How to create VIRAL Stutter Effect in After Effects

What's going on guys? In today's video, we're going to be breaking down how to create stutter effects. They're really simple to do. So if you're a beginner, it's actually going to be the perfect tutorial for you. I'll be showing you guys two different ways that you can use the effect and you can pretty much create this effect in any editing software. And before we get into the video, I want to let you guys know that my name is Danny and I run the Motion Visual Shop where I sell editing packs and presets for video editors.
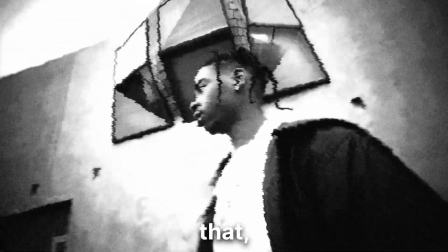(0:28)
So if you guys would like to save time and you're interested in that, I have the link down in the description.
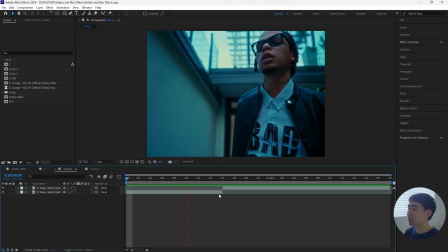(0:32)
With all that being said, let's get right into the video i have these two clips and when it comes to these stutter effects you want to choose a
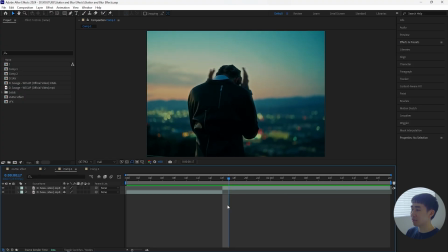(0:39)
clip that like where there's some type of motion going on in the clip you know what i mean like you don't want to have a static shot of your subject you want to make sure that like they're moving so in our case we're going to have the first clip
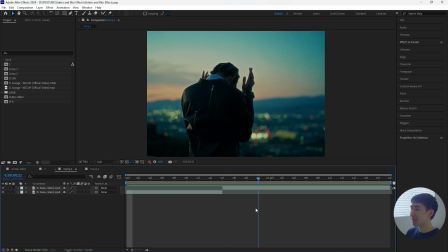(0:53)
playing like a normal clip and then we're going to be using this second clip in order to create that stutter effect so the reason why I chose this is because our artist right here he's like moving his hands and I want to create that stutter effect where he's like constantly you know lifting
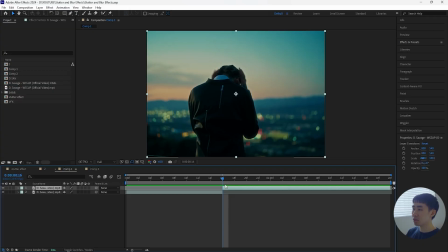(1:07)
his hands and then putting it down and then lifting it so what we're going to do is just go forward two frames click ctrl shift d in order to cut that layer so we're going to be using this first two frames as the stutter effect and in order to do that we're going to duplicate this layer a few times so I'll
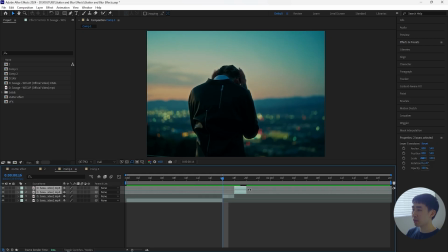(1:23)
be duplicating it and then just bring it forward two frames duplicate it like a few more times and just continue bringing it forward i think i'm just going to duplicate it like have eight layers in total just so that it really shows that stutter effect all
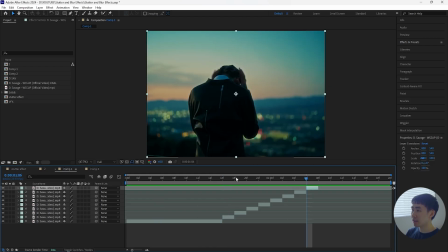(1:42)
right so after duplicating the layers as you guys can see we have this really simple effect and then what we're going to do is create that transition where the layer stutters and then it goes back to the original clip. So after doing that, duplicate this layer one more time. And this part is really important.
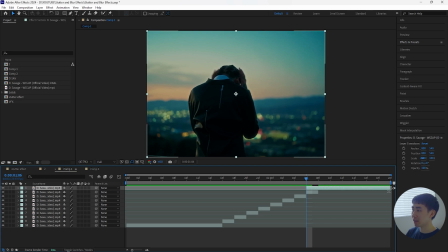(1:59)
So you want to extend that layer all the way to the end of the timeline and then make sure you cut that layer. And now when I play this, we have the stutter effect and then it just kind of like transitions into the clip where it just plays normally.
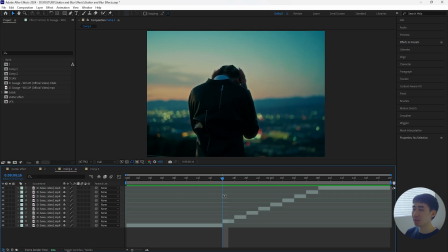(2:14)
So there's a few other tricks that you can use in order to make this effect kind of like stand out i guess because you know like we don't want to always see the same stutter effect so what i do is just grab all these clips and increase the scale open up the scale
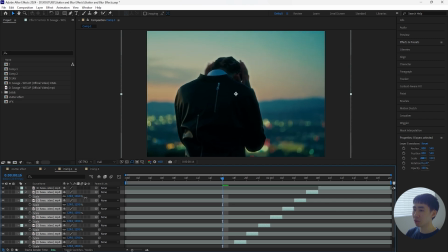(2:30)
i'll just increase this by maybe like 30 yeah just 130 and then as
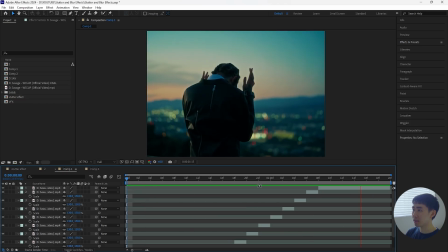(2:36)
it plays it kind of like zooms out you guys can see that we have that stutter effect and we have that zoom out cut
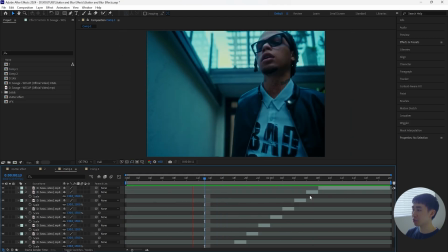(2:43)
so it looks as if there's like a harsh cut but you know obviously it's the same clip
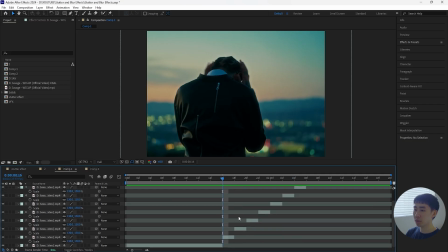(2:47)
and then one more thing that we can do in order to make it look even better is create a new
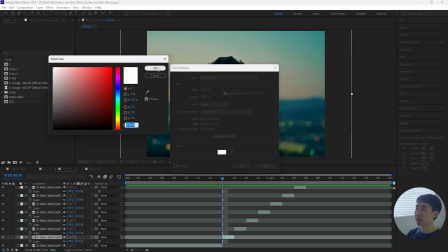(2:53)
solid layer make sure that the color is white and then cut this layer so that
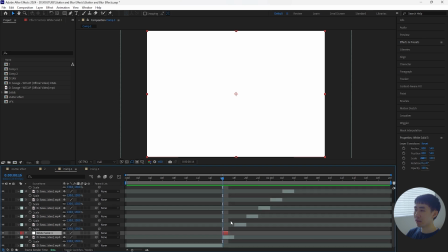(2:59)
it's only one frame so we're going to be using this as a flash effect we have one at the start of the stutter effect and then just duplicate that layer bring that above all the other ones and make sure to have that right above the normal clip so when I play this there's
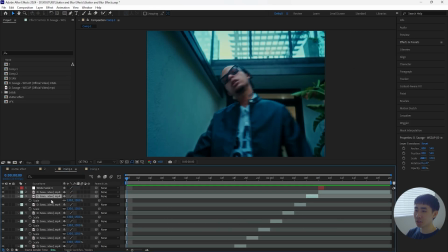(3:14)
that like flash effect or if you guys just want to keep it simple then change all the scale back to 100% open up a scale change it back to 100% and then maybe turn off the flash you guys don't really like the way that looks and you still get that stutter
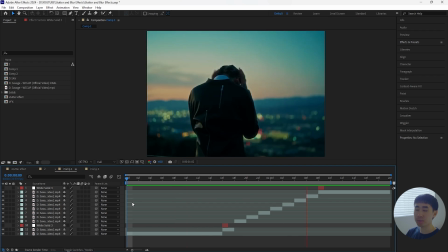(3:27)
effect but you know it's always good to like try to get creative with it especially when it comes to these type of effects but I still think that looks
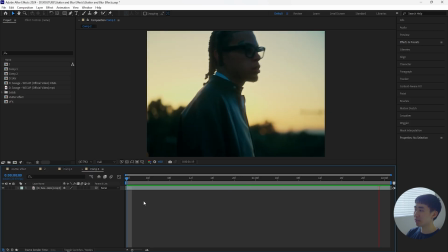(3:33)
pretty clean all right so now moving on to the second stutter effect so this one is going to be a little different we're going
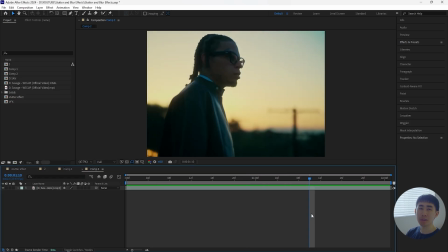(3:40)
to be creating the stutter effects all within one clip so it's important to have a clip where it's long enough in order to show that.
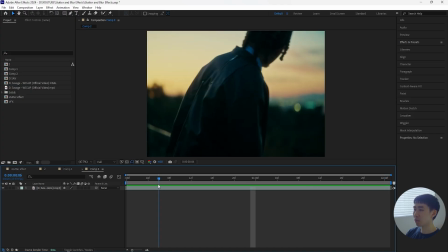(3:47)
In my case I have two seconds and what we're going to do is create that stutter effect.
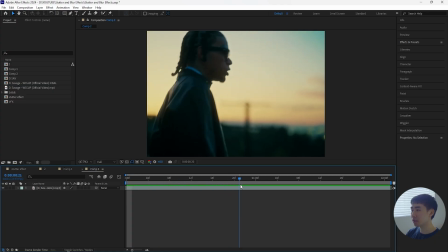(3:53)
Now we're going to have the clip playing normally and then stutter and then normally and then stutter and then so on.
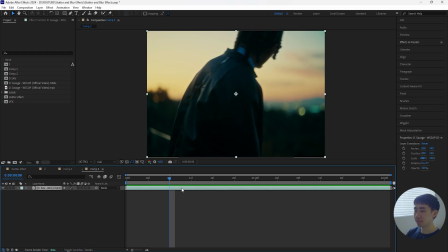(3:57)
So in our case let's go forward eight frames click ctrl shift d in order to cut that layer and I want the first part of this clip to play like a normal clip and then we're going to have the next part stutter.